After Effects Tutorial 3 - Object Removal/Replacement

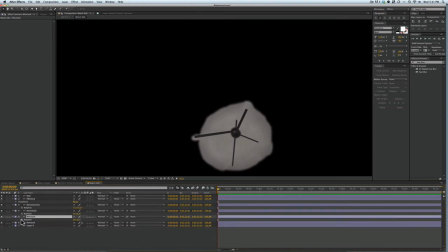508s
So we'll start off adding a key frame here for the minute clock hand. We'll start at zero.
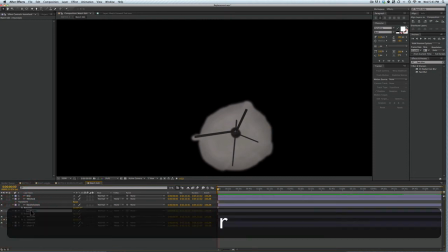515s
Let's add a rotational keyframe on each layer.
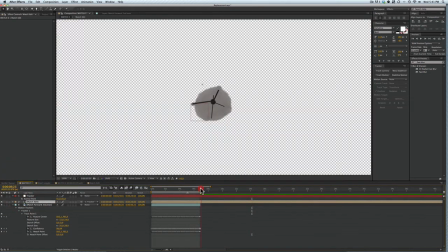522s
We'll just have to go back and see how long our clip is. It's about, you can see here, it's about 6.2 seconds.
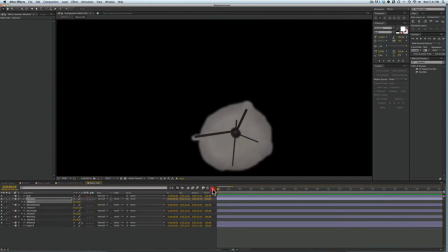531s
We'll just zoom in here and go to about, let's say five seconds and we'll kind of make it stop there. So we'll start off with a seconds hand and just give it about a 10 rotation there.
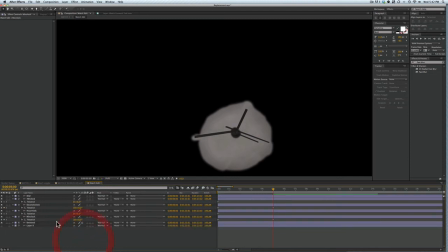548s
Then the minute clock, 16 rotations. Then the hour clock, we'll give that one about 24.
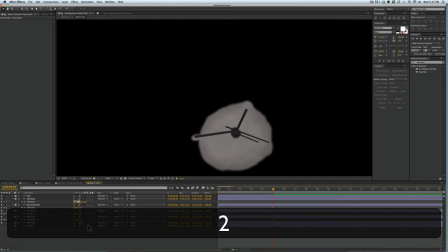557s
And the day clock finally about 32. Just so they don't move the same speed.
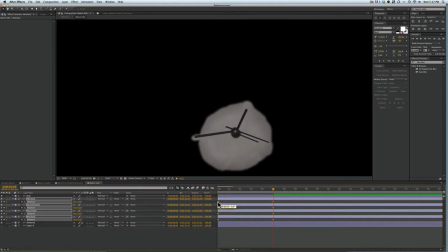565s
Then we'll select all our keyframes, right click and choose Easy Ears. So the animation will just come in slowly and then go quicker. But it looks a little bit rigid so we'll just turn on motion blur for all these layers and
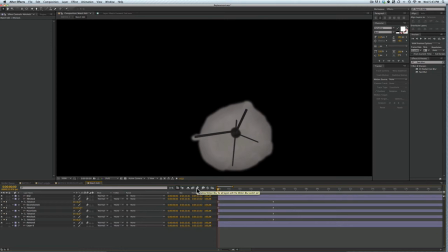584s
then turn it on here as well so we can preview it.
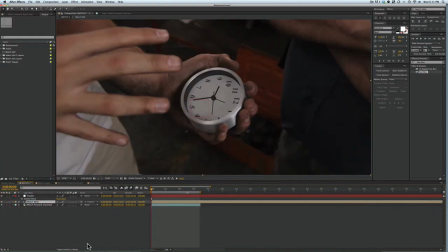590s
Go back to your main composition once you're happy with your animation we can create some
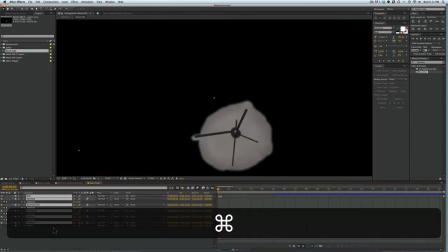597s
shadows by going into the comp selecting your layers copy creating a new composition
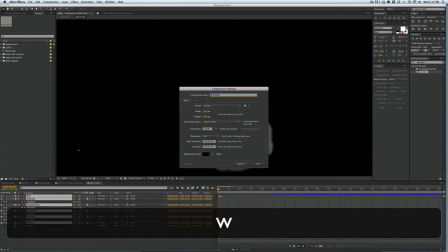603s
call it shadows or
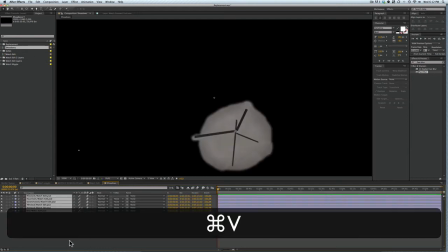608s
shoe hard doors as I might say pasting it in there and just make sure your dial is right on top
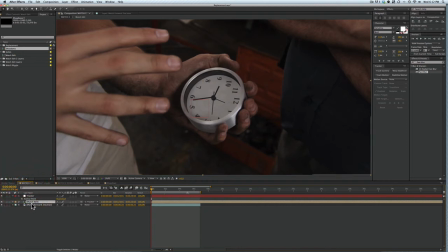617s
there we'll go back and we will drag that shadows layer just beneath the watch layer that we've edited and we'll paste a fast blur on there okay the problem with this one is we have the removal
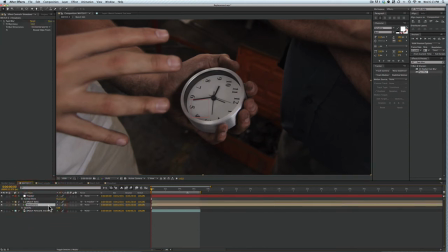635s
layer set on that on the shadows track now and once we pull down the opacity it pulls down everything with it so what we'll do is create another composition and
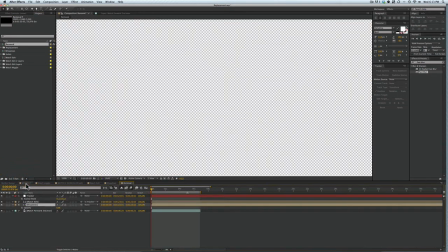651s
call it removal. Just say OK and we'll copy the removal from the original track there and paste it into the removal composition that we've just created.
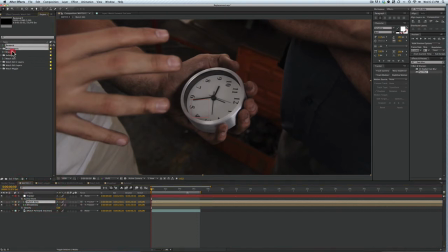665s
Remember to connect the shadows and the removal composition that we're dragging in now to the null object.
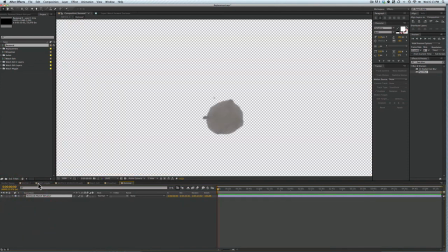674s
Turn on this removal layer and turn off all the other
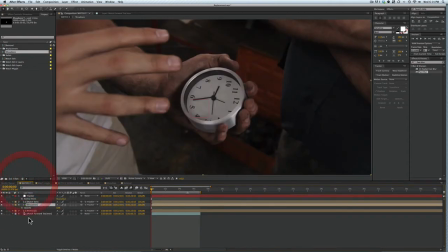679s
removal layers so we know there's one at the bottom that's blocking out the original dials and or dial and hands so now we have those shadows I can't really see them now because I've turned them down a bit
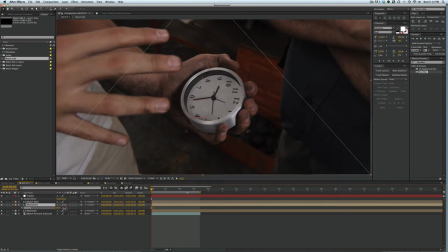694s
let's make it about 70% and let's just move that shadow a little bit by going into the anchor point. And just moving it to the right and a bit up. That looks pretty good.
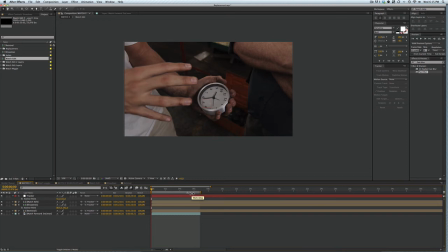712s
So we have some shadows, the final step we can make is to give it some camera shake. So to give it camera shake we'll just create a new composition. I've got my composition here already, watch wiggle.
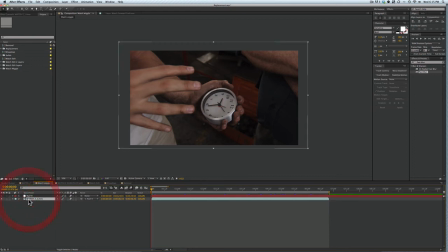725s
So, this file is a file that I've rendered out
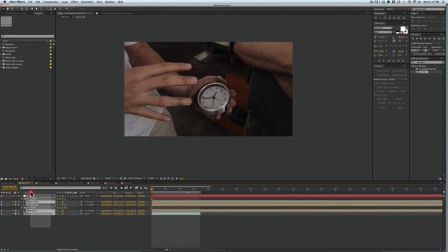729s
from this composition and imported it in here.
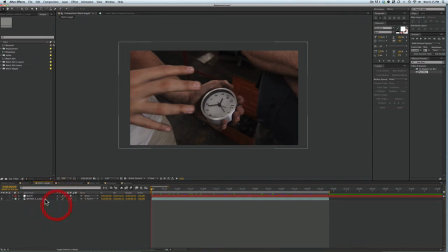735s
And as you can see, there's the file and I've created a null object. And within this null object, I've just added two slider controls.